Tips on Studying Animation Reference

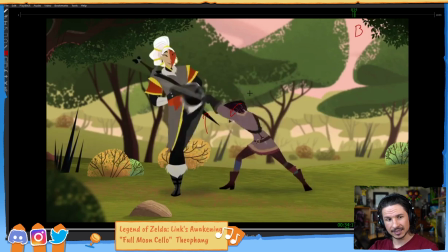(74:07)
So she is fighting this motion. She's not just letting herself be dragged up. She's fighting to push down against this leg before the leg takes over and pulls her up. And we can see that in the hips as well. The hips are coming down.
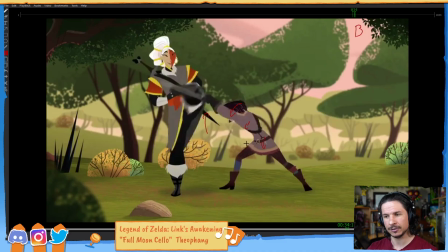(74:21)
The body is trying to go down before it gets dragged there.
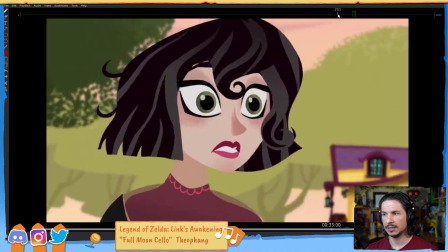(74:29)
So now when we look at this section, it just goes by super quick.
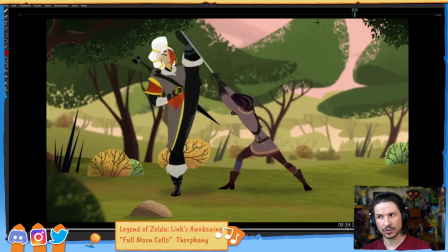(74:35)
But that little drag of her head makes all the difference. right here. And then you can see how that head gets dragged upwards.
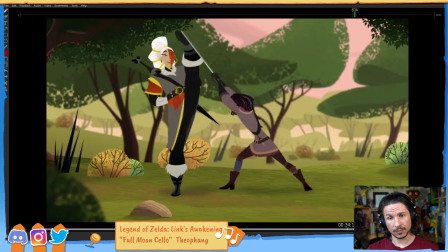(74:50)
Interesting. It gives us a way to break this down and avoid the, again, I say this not as a way of picking on students, but as someone who was a student and who has seen many students go through.
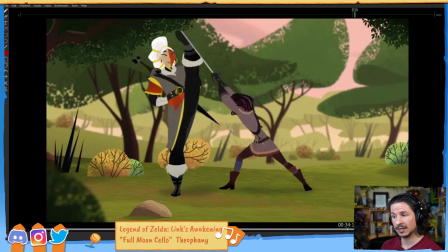(75:05)
It's one of the biggest hurdles you're going to face as an animator, is avoiding the, let's say she's in this position and just kind of everything moves up together boringly mechanically. That concept is very hard to wrap your head around when you first start.
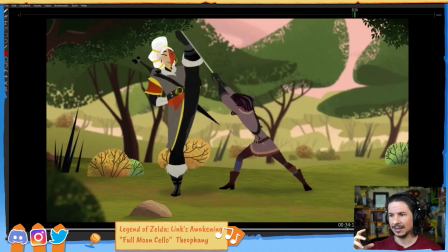(75:21)
It's just part of being an animator. It's you're thinking of so many things, the 12 principles, all of that. Having that breakup of action is very tricky. Analyzing it this way helps you understand that. And EduOfficial, hey, thank you so much for the host. Also, hello, new people.
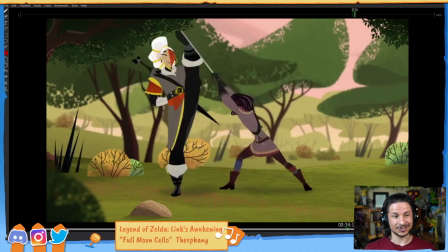(75:41)
And I see the drink emotes. I'm gonna take a few sips here. Everyone telling me to take a sip of water. It's kind of sad that I need people to remind me to drink water, but I do love that emote because it helps.
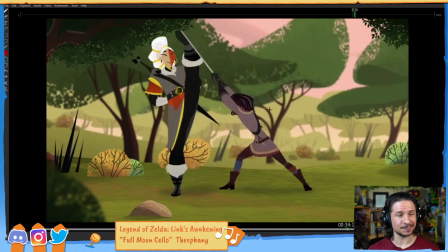(75:59)
And EduOfficial, thank you so much for the follow. Let's see, I want to try art. Any good free software? Because I don't know if I like it or not. Oh, there's definitely good free software. If you're interested in drawing or 2D animation, I would recommend Krita.
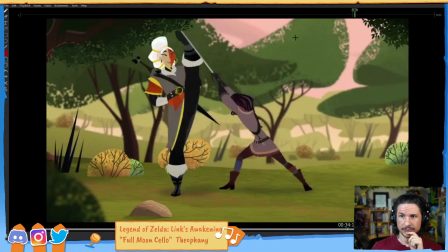(76:15)
And Krita, right here. Let me get you the link for that as well.
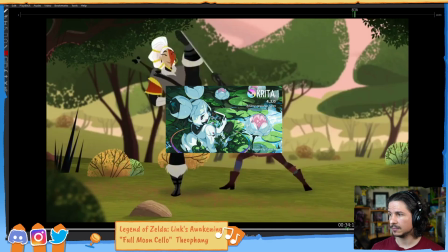(76:22)
So Krita is completely free. And there's the link.
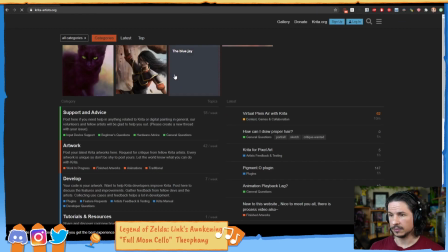(76:29)
So this is the website. And it's great for drawing, painting digitally, as well as 2D animation. It's got a really good list of really good 2D software built in.
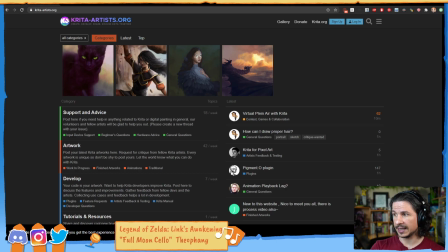(76:47)
If you want to do 3D animation, I recommend Blender.
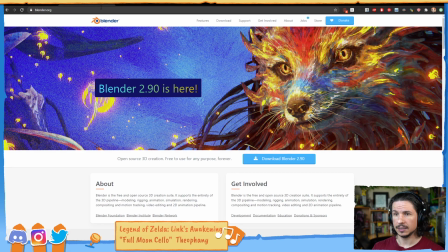(76:54)
So Blender, here's the link.
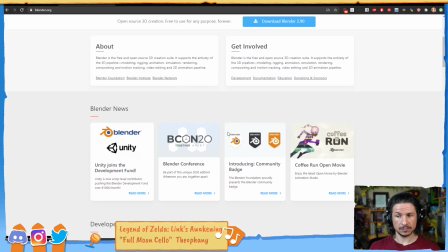(76:58)
That is going to be great for doing any 3D animation, modeling, rendering, anything like that.
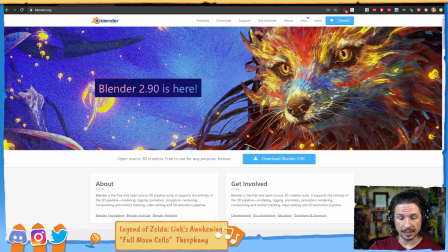(77:06)
SyncSketch is a great link. So Going Flame. SyncSketch is awesome for analyzing animation.
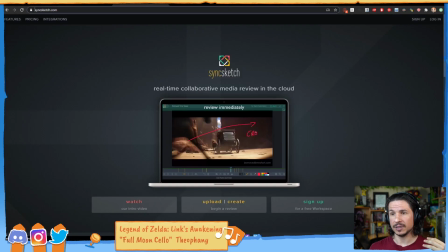(77:13)
So if you ever want to analyze an animation, you can upload it to SyncSketch and you get all the drawing tools and scrubbing tools and everything. Similar to what I'm doing here. Now, keep in mind that with SyncSketch, you can only upload, I think it's 300 megabyte clips.
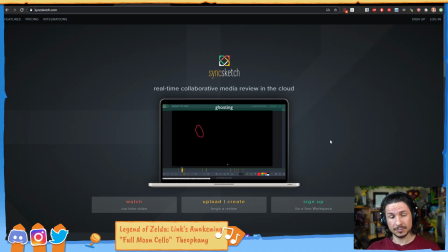(77:29)
So if you want to analyze a long clip, that's going to be a little trickier.
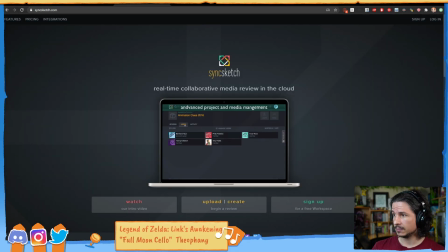(77:35)
If you want to just watch animation or scrub through, for example, TV shows like I'm doing here without having to upload it online, Keyframe MP is a great program. So let me find the link here.
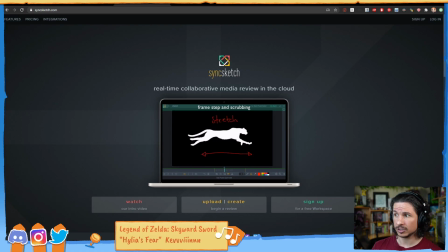(77:52)
This is the program I'm using. Now I'm using the Pro version, which is $75, but there is a free version.
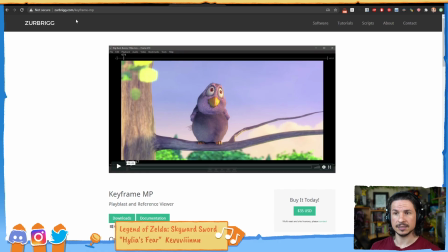(77:58)
So there's Keyframe MP, SyncSketch.